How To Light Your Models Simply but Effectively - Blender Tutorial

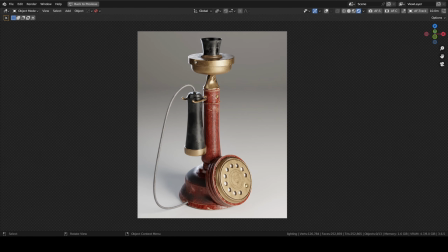(0:00)
Hello everyone, I recently followed a tutorial to make this prop. The goal for me was to practice texturing on Substance Painter, and I thought about making a video on how to properly light your models.
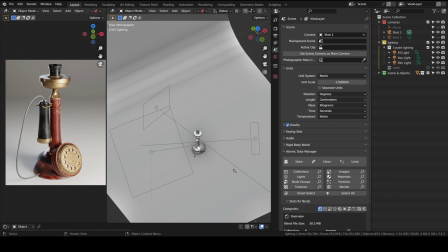(0:12)
Before we start, it is important to have your object respect the actual physical scale, because it will impact the materials on your object, and not only that, it will impact the power you're going to use for your lighting,
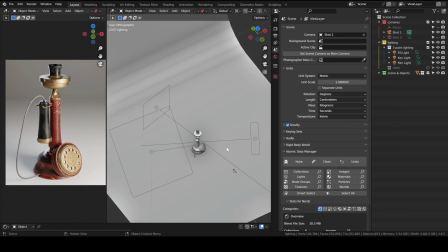(0:28)
and it's also going to impact things like depth of field. And to do that, it's simple.
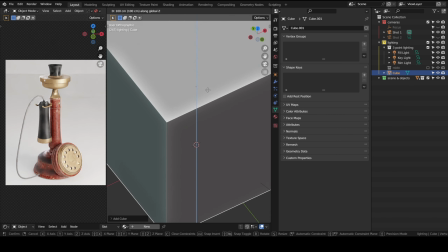(0:33)
You just add a cube, you move it up while holding control, and then you can scale it.
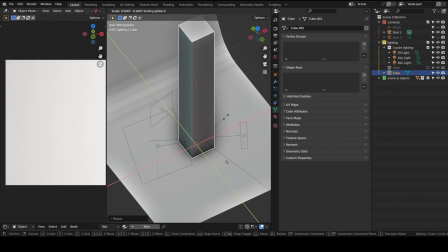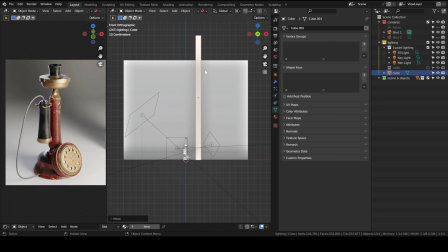(0:46)
So now if we see, this is 2 meters tall.
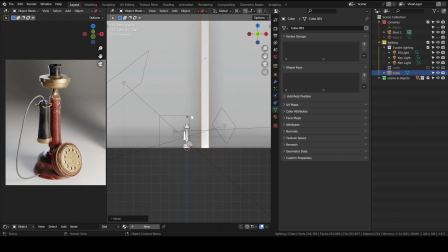(0:50)
It's roughly the size of a human, and you can see our phone is roughly within the size of a real candlestick phone.
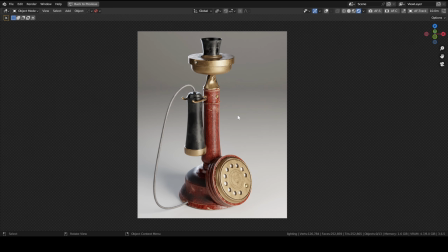(1:00)
We will be tackling mainly two methods. The first one you probably heard of is the classic 3-point lighting.
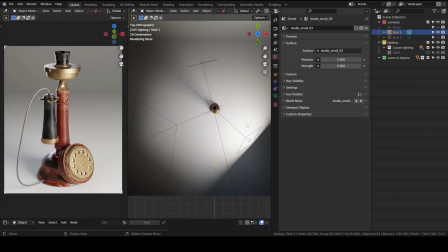(1:07)
The angles and positions of your light depend obviously on the position of your camera. So this is my camera. We obviously have the main key light, the rim light, and the fill light.
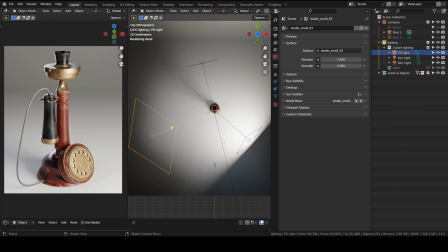(1:22)
I will explain briefly the goal of each light. We'll start off by turning off all the lights.
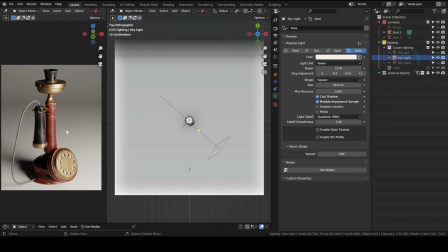(1:32)
The goal of the key light is to act as the main source of light in your scene. It's usually the brightest of the three, and the only thing you need to make sure is that the shadows that it casts are not hard, so they need to stay soft shadows.
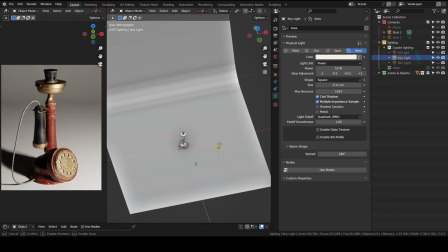(1:49)
So if you make the source smaller, you notice that the shadows get harder. That's just the only thing you need to. As for the color of this light, you can make it a little warmer, or you can just choose to leave it a neutral, full white.
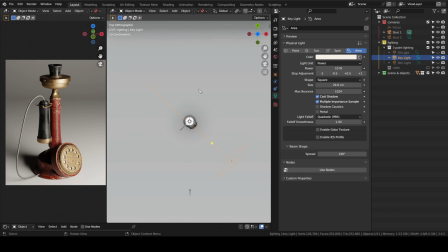(2:05)
Doesn't matter. It's up to you, I mean. As for the placement of the key light, you need to make sure that so if we draw a line from our model to our camera, you need to make sure that it's between 30 and 60 degrees.
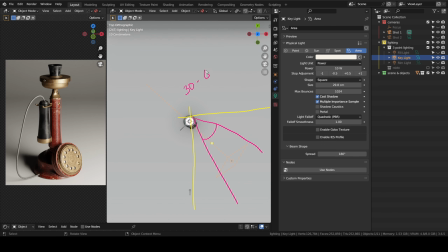(2:25)
So it's in this area, because otherwise if you move it too close to your camera, it will become flat. We try it. Here I will set my origin to the 3D cursor, and then if I rotate it,
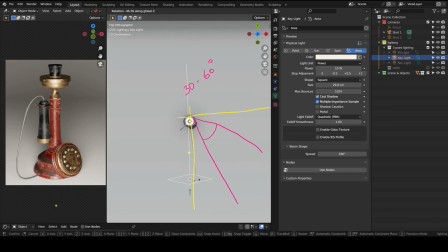(2:41)
you'll see you always want to avoid this, to have your key light facing the same direction as your camera. This will make your scene look flat, and it's not advisable. So try to keep it in between these two bounds.
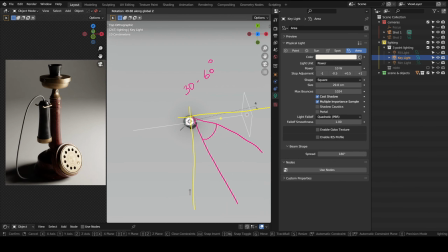(2:57)
If you put it here at around 90 degrees, it starts becoming more of a rim light. So yeah, place it here, ideally.
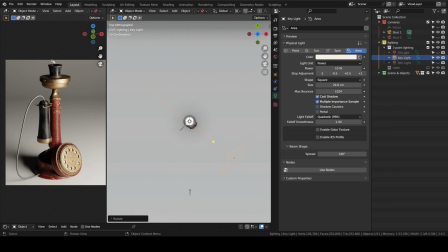(3:07)
This also allows us to draw a certain shadow silhouette of our model, as you can see here. And later on we're going to use our fill light to brighten up these shadows a little bit. But having these shadows in the scene already makes the
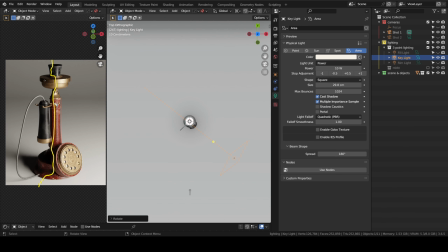(3:26)
presentation of your prop a lot better than having a flat lighting.
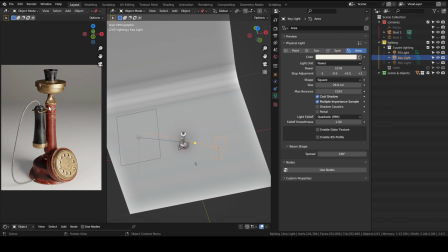(3:31)
The second light is the fill light, and the goal of this light is just to remove the shadows from your object.
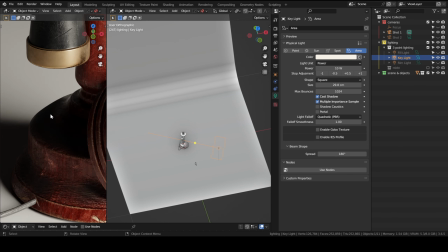(3:37)
So we don't want to have pixels that are 100% black, so we use a fill light to lift up these shadows a little bit.
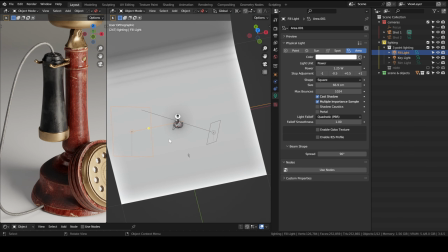(3:47)
And you also try to make it big in terms of size in order to have softer shadows.
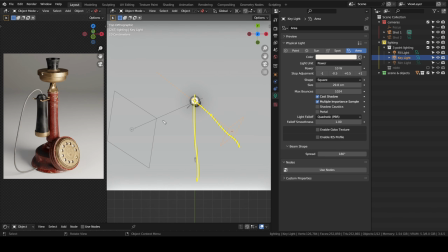(3:54)
It is usually placed on the opposite side of your main light in regards to your camera. So these two angles are roughly the same. Finally, the rim light.